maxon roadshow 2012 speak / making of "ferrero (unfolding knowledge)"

und als nächstes geht es jetzt darum die welten zu gestalten
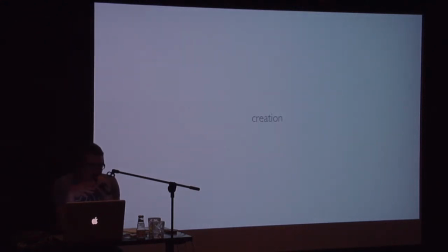(20:55)
das ist natürlich der lustige part ich konnte euch vorstellen dass es verhältnis zu zu einem kompletten film den man sonst durch gestalten muss was hier ganz klare aufgabe drei kleine welten ich habe mir auch den inhalt dieser Lern-CDs von Galileo angeguckt und ein bisschen geschaut, was da drin vorkommt. In der CD zu Hause entdecken war zum Beispiel, wie mache ich selber Käse und so. Das habe ich mir so ein bisschen angeguckt und habe dann angefangen, das halt profisiell zu skrippeln.
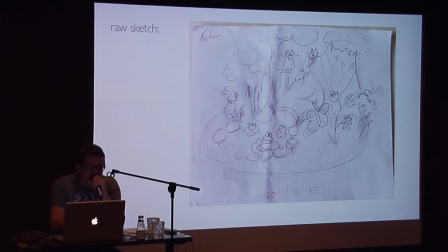(21:28)
Und ja, wie man sieht, ist da ein Hase. Das ist die Welt Natur. Keine zehn Minuten später sieht sie dann so aus.
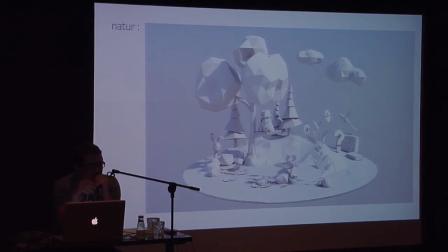(21:41)
Und genau, das war es. Und der nächste Task soll ja trotzdem so wirken, als wenn es sich aus dem Label rausgeklappert hätte. Also muss ich natürlich jetzt das Label auch benutzen, um das Ganze zu texturieren. Das sieht dann so aus.
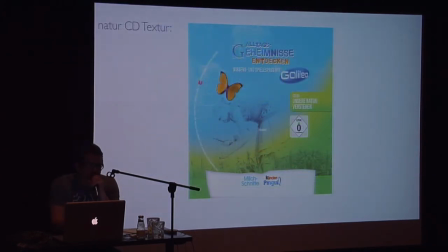(21:57)
Das Label ist halt das hier, um das mal zu sehen, wie das ausschaut. Und ich habe es dann ein bisschen frei interpretiert.
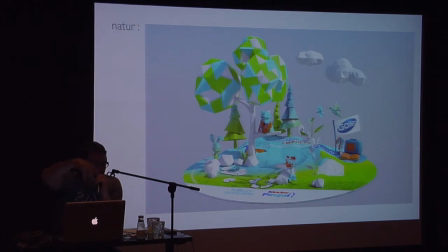(22:03)
Also ich habe nicht einfach stumpf jedes Objekt da, wo es steht, auch texturiert mit der Farbigkeit, die das Objekt an der Stelle eigentlich hätte, wäre es da ausgeklappt, sondern so ein bisschen geschaut, dass das Ganze noch eine Ästhetik behält. Und nächste Welt, die heißt Draußen erleben. Da habe ich halt eigentlich sämtliche Dinge, die mir so einfallen, die man draußen machen kann, die ich auch selber ständig mache.
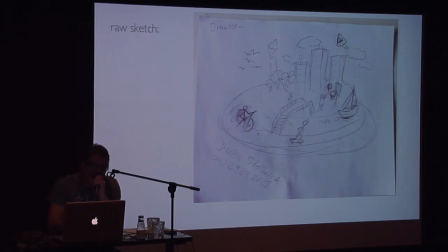(22:35)
Seegensketen, Basketball und das da oben, schon wieder vergessen, Paragliding. Hast du schon mal eine gemacht hier? Ihr beide Paragliding gemacht? Respekt. Ich finde, das ist ein Applaus wert. Paragliding. So, keine zehn Minuten später, gibt es davon auch eine 3D-Welt. Ich muss dazu sagen, ich habe hier so ganz stolz meine Sketches gezeigt, die normalerweise eigentlich nur für den Lacher gedacht waren, aber der kam nicht. Ihr arbeitet nicht so korrekt mit.
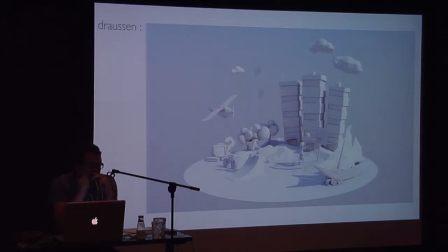(23:11)
Tatsächlich ist es bei mir eher selten. Ich mache es gerne, dass ich mich direkt in 3D hinsetze und anfange, da die Sachen zu gestalten. Dass ich vorher was zeichne oder so, ist bei mir eigentlich die Ausnahme. Da war es einfach so, es war abends, ich war zu Hause, wollte eigentlich gerade ins Bett gehen und der Job lief mir aber schon durch den Kopf und da habe ich mir schnell ein Blatt Papier geschnappt und aufgemalt, was ich eigentlich ungefähr da drin haben möchte und das dann später in 3D umgesetzt. So, zack, auch nochmal texturiert.
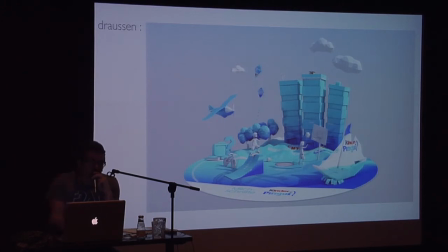(23:38)
Hier kam dann Feedback, ja, wir wollen aber nicht, dass es so urban ist, sondern wirklich mehr draußen. Also wurden die Häuschen gegen Berg ersetzt. Irgendwann kam noch das Feedback, bitte mach mal anstatt Basketball, Fußball. Wir sind ja schließlich in Deutschland.
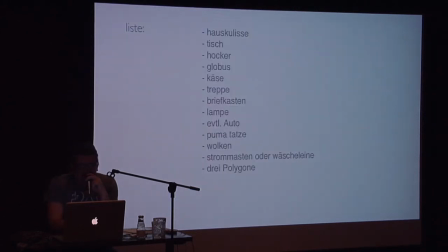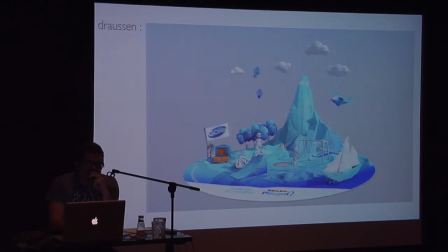(23:58)
Und vielleicht eine kleine witzige Episode. Irgendwann rief mich die Producerin von der Schönheitswarmen an, da hatte ich schon diese beiden Welten fertig gemacht und hingeschickt und die meinte, du, wir schreiben gerade die Gegenstände, die in den Welten vorkommen, auf und schicken das irgendjemand in der ganzen
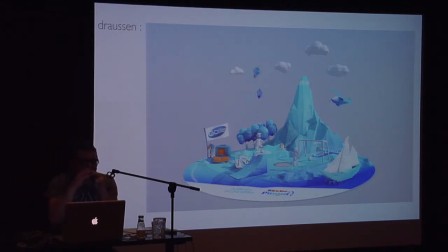(24:16)
Entscheidungspipeline. Und da habe ich auch gedacht, okay, es gibt also eine Welt, in dem jemand nicht auf dieses Bild gucken kann, sondern sich durchlesen wird, was in diesem Bild vorkommt. Okay. Aber anyway, Ich saß gerade im Café und hatte ehrlich gesagt die dritte Welt noch nicht angefangen,
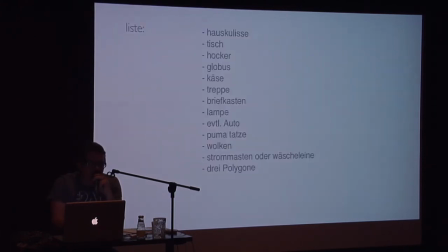(24:35)
musste jetzt aber die Liste liefern, was da dann alles vorkommt.
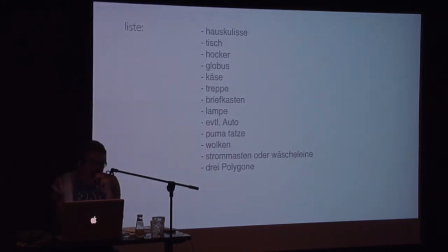(24:40)
Und okay, das ist die Welt zu Hause entdecken. Also Hauskulisse, vielleicht ein Tisch, Hocker, ein Globus, ein Käse, wegen Käse machen.
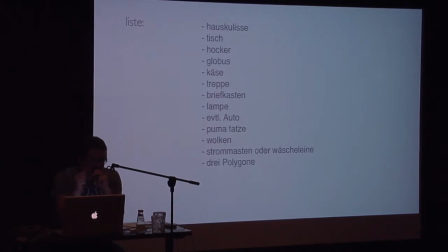(24:47)
Treppe, Briefkasten, da muss man immer ganz zu blöd. Und da habe ich noch ein bisschen improvisiert. Und eventuell kommt ein Auto vor, wahrscheinlich eine Pumatatze. Und was ganz sicher drin ist, ganz unten die drei Polygone.